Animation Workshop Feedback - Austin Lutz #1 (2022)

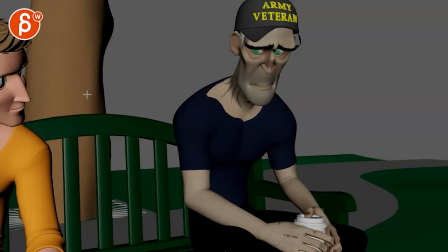(3:48)
If you don't have this, it could be then interpreted it into all kinds of you know different situations which might also be a good idea so personally subjectively i would take that out maybe do a symbol um i would stage it so that we have that for a bigger balance and then you
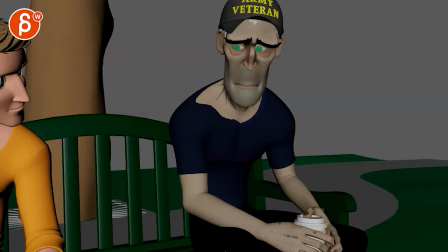(4:03)
can address them like that but then that way you show everything but then after that personally i will cut
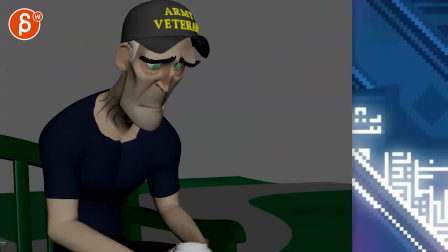(4:08)
like i said and then really focus on a shot like this
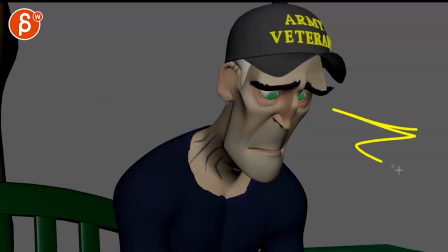(4:14)
but he is still in that third giving him less space here than here which makes it more uncomfortable which adds to that
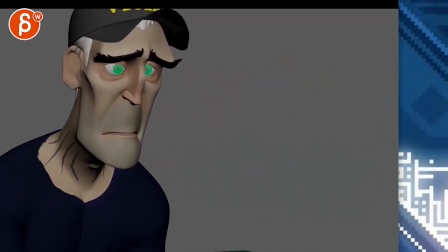(4:22)
uneasy feel of the line and everything you know it's not like he is like this and he has all this to look forward to maybe that makes it a bit more
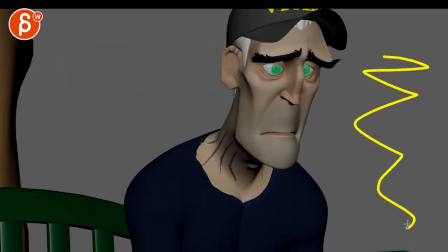(4:30)
harrowing to have to have him like this and this you know his future is limited blah blah blah however you want to
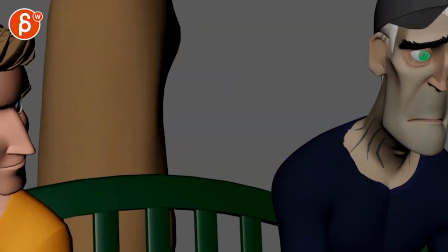(4:35)
interpret the composition and how you play with that um that would be my main
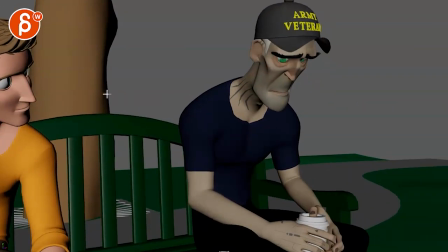(4:42)
comments you have no idea what it's like to be a coward
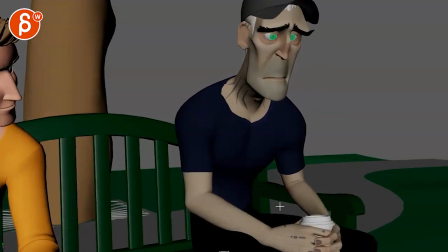(4:47)
see these horrors and do nothing yeah and i think the rest is okay
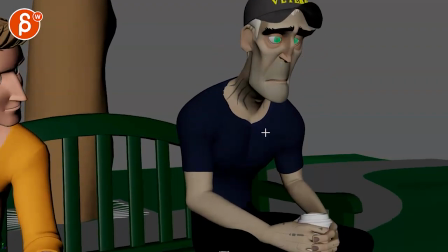(4:53)
because once because there's so much in his voice horrors especially here during the
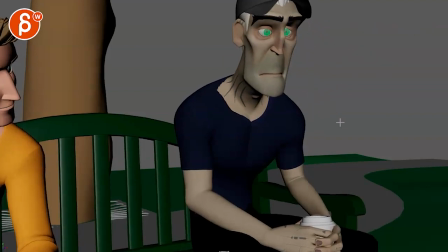(4:59)
pauses this is the moment he remembers all this do nothing and then that so during all of this pause you could have those little micro expressions
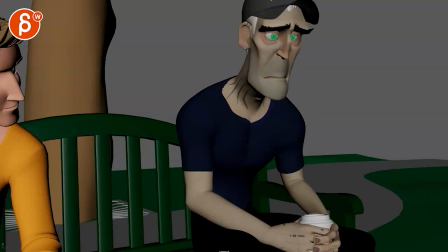(5:07)
of pain and horror of fear of guilt you know it's just you can have maybe a little tear maybe whatever you want to do but it feels like there's so much where you want to really see this and zoom in um
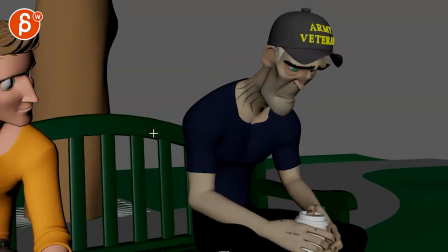(5:21)
and that's why i would cut otherwise this kind of reminds me of goodwill
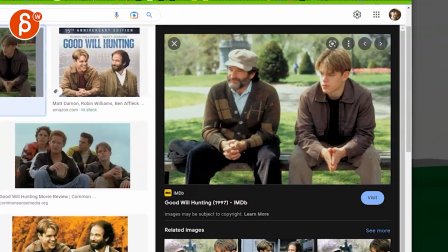(5:26)
hunting where you know they're seated like this and it's kind of that
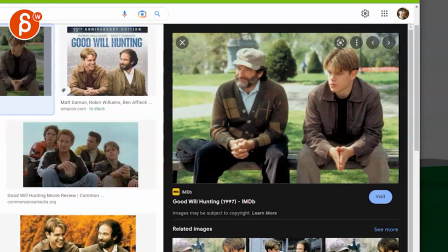(5:31)
which you know you can you can go through things where you know
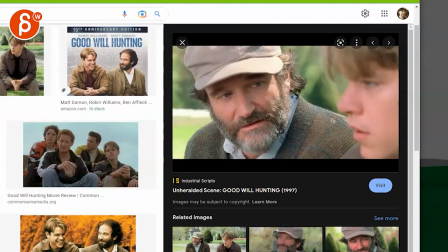(5:36)
like there's different camera angles of the whole thing has the whole camera turning around uh maybe that could be something to emulate maybe but i feel like
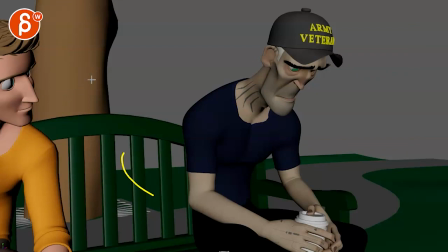(5:45)
i don't want to be super distracted by that i mean again it could be something where the character is like this and then once we zoom
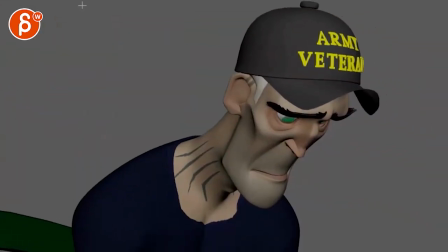(5:53)
in and we leave that character like this there It could still be something potentially here, you know, blurred out foregrounds. And then you can have that whole element.
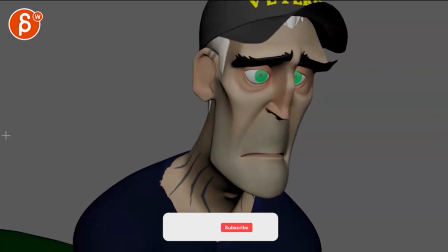(6:05)
But I feel like we just want to be alone on that guy, just in his expressions.
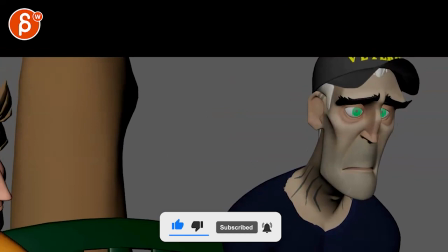(6:12)
I don't know. That's mostly that, I feel like, because it's a potentially broader change.
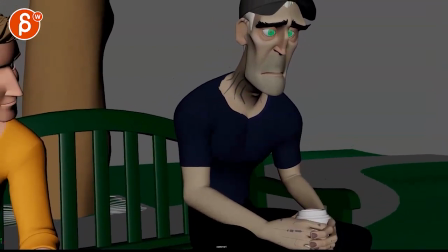(6:18)
And I don't want to dictate, you know, it's your shot.
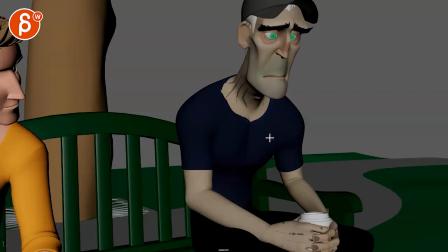(6:21)
You're going to do whatever you want to do. um and look at your email it's general nose and body mechanics
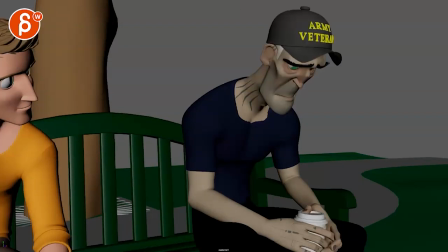(6:30)
and then in terms of the eye darts i'll write that in the email get some questions about that um i
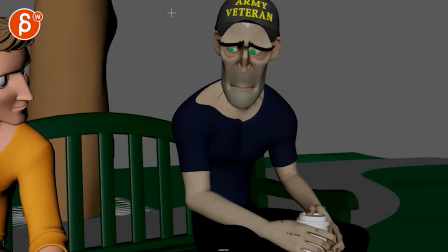(6:36)
think as a general thing since you are okay with um this being
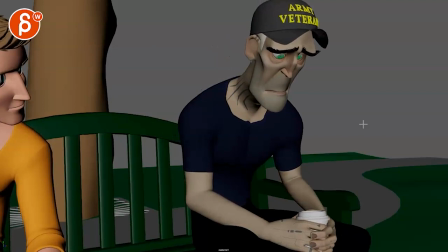(6:42)
put online i think everybody watching this for eye darts i think you just have to be mindful of when you dart and darts go over one frame two frames sometimes bigger moves three frames but then they become very linear and you don't want to spline them and keep them stepped or at least you know post to post from like one frame or two frames and
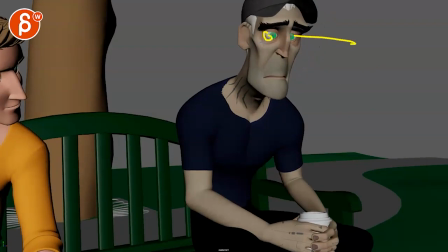(7:02)
and then careful how you go especially when you go from like looking over there and then you pop all the way over there like you don't want to do that it's just too jarring you would have to have a blink
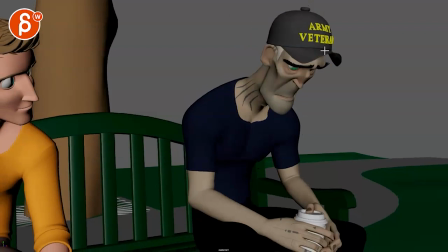(7:10)
or half blink in there in your in terms of for yourself for context you have no idea what it's like to be a card
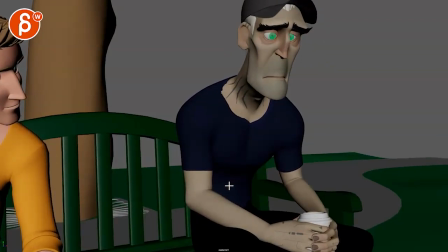(7:17)
see these horrors like see these horrors to me you can play this in two ways
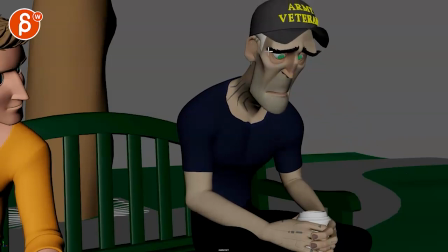(7:27)
even here especially with inhale exhale you could be darting around a lot because he's he it's not staring off into the distance of my memory maybe it's all those memories are flooding back and he is he's still you know deconstructing that memory he's processing all of this and that's where you have all
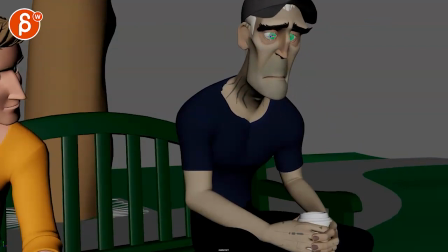(7:44)
those darts see these horrors see these horrors and then you have maybe one or two darts and then
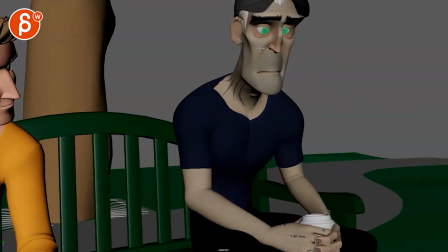(7:49)
you hold i do nothing and uh and then to me it would be
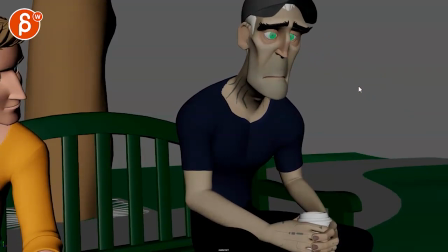(7:55)
go up here one or two darts for the last two memories and then he's just locked probably on that one last image of potentially someone dying in his arms whatever it is or him killing someone he didn't want to and then imagine from that that moment on right
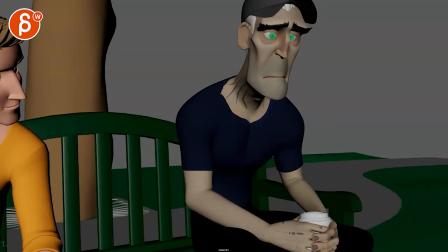(8:09)
up one two darts now the rest is just this so imagine i mean i would do a version of that just to see how it feels
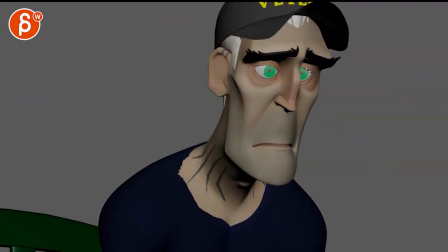(8:18)
but i feel like that end no darts so the ending is just you know lots of pain and stuff in here in terms of expressions and like twitches potentially but just eyes do nothing that could totally work just the hopelessness
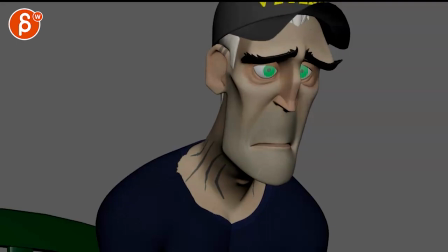(8:36)
unless at the end right there do nothing that
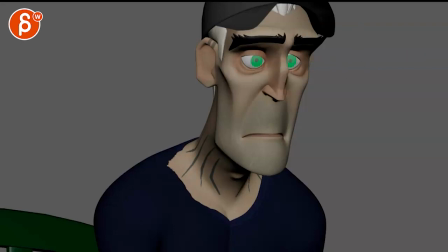(8:42)
you can have one more dart where he looks up and you're like there's so many ways you can do this but i think there's definitely
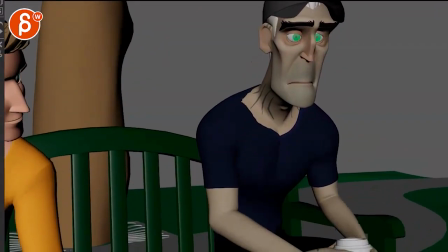(8:48)
a pitch to be made of of the ending with no darts whatsoever he's just lost there's that whole beginning
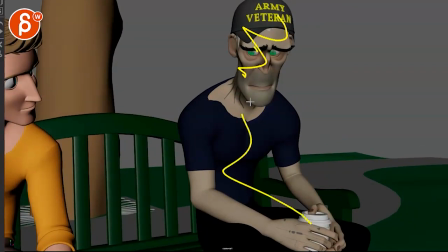(8:54)
it's basically you have movements in the body and in the in the head and the eyes
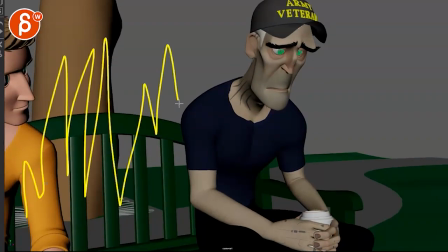(9:01)
where it's almost like movement movement movement movement movement movements there where you're just you know he's wrestling with everything he looks at him maybe looks at him for approval for forgiveness whatever it is and at the end he's just bam that's the old memory and he can't escape that horror and that's why
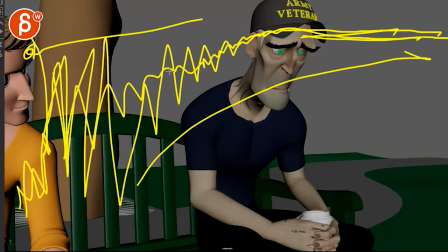(9:17)
everything comes to just a stillness and that's your contrast i don't know that could also
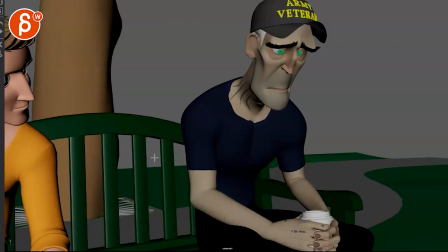(9:22)
be the the cliche way of doing it i don't know but That's my initial inclination of,
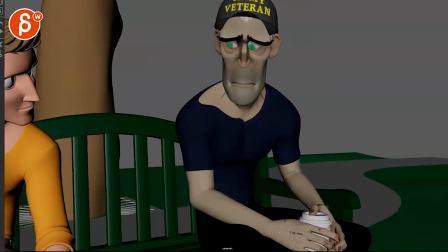(9:28)
and this is why you go from a full body to show all this, and then you push that contrast into a close-up where really at the end, it's just that.
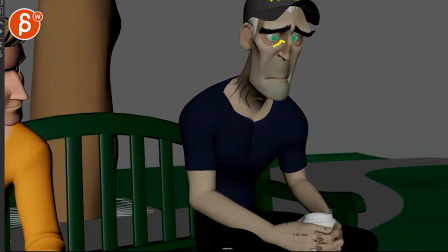(9:38)
You know, and you can do that old last end thing with then at the very end, the tear might come in, or you can also do this where...
See these horrors. See these horrors.
That, and right here, and then you close his eyes, and the rest eyelids are closed.
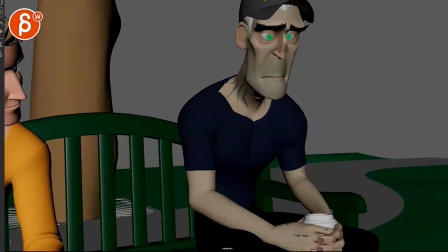(9:55)
Do nothing. do nothing and then just that with instead of instead of this it's a frown it's just the pain he has to close his eyes because he's so painful it could also be just painful with a big squint where he's trying not to cry i mean there are many ways there are
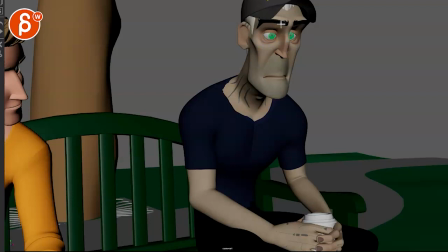(10:14)
many ways to interpret this um again don't want to dictate this was such a great line and maybe in the future you'll see a shot uh of mine doing the same thing
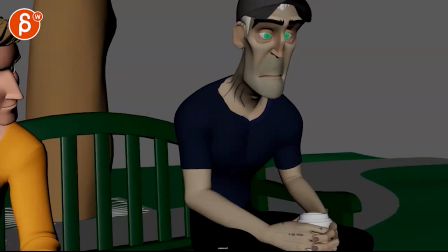(10:24)
don't worry i'm not copying yours but it's just it's such a great episode anybody uh
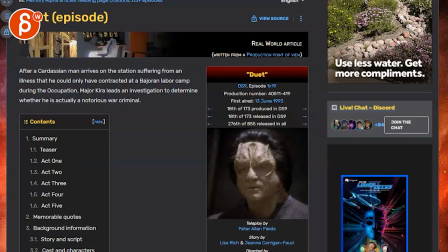(10:29)
into star trek watch this episode
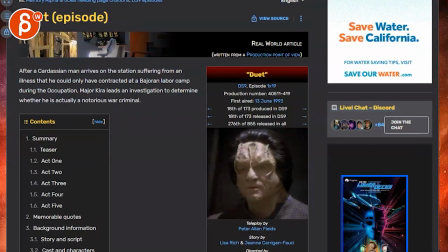(10:34)
duet so great same thing with like the visitor like this was nine has a lot of really really good episodes anyway
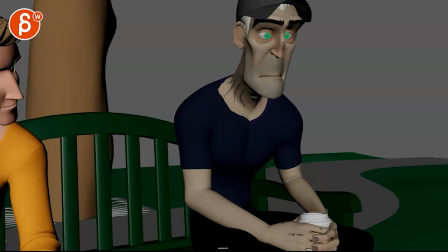(10:41)
i will leave it at that hopefully that's helpful not to rambly um this definitely will get me pumped to animate this as well. That's such a good line. Anyway, that's it. Let me know what you want to do, how you want to proceed, if this is helpful, if you need more tips or anything. And that is that. All right. There's an email. You can sign up. You can start whenever you want. You can submit whenever you want. You get 16 submissions. Either way, a like and subscribe would be awesome. All right. Thank you.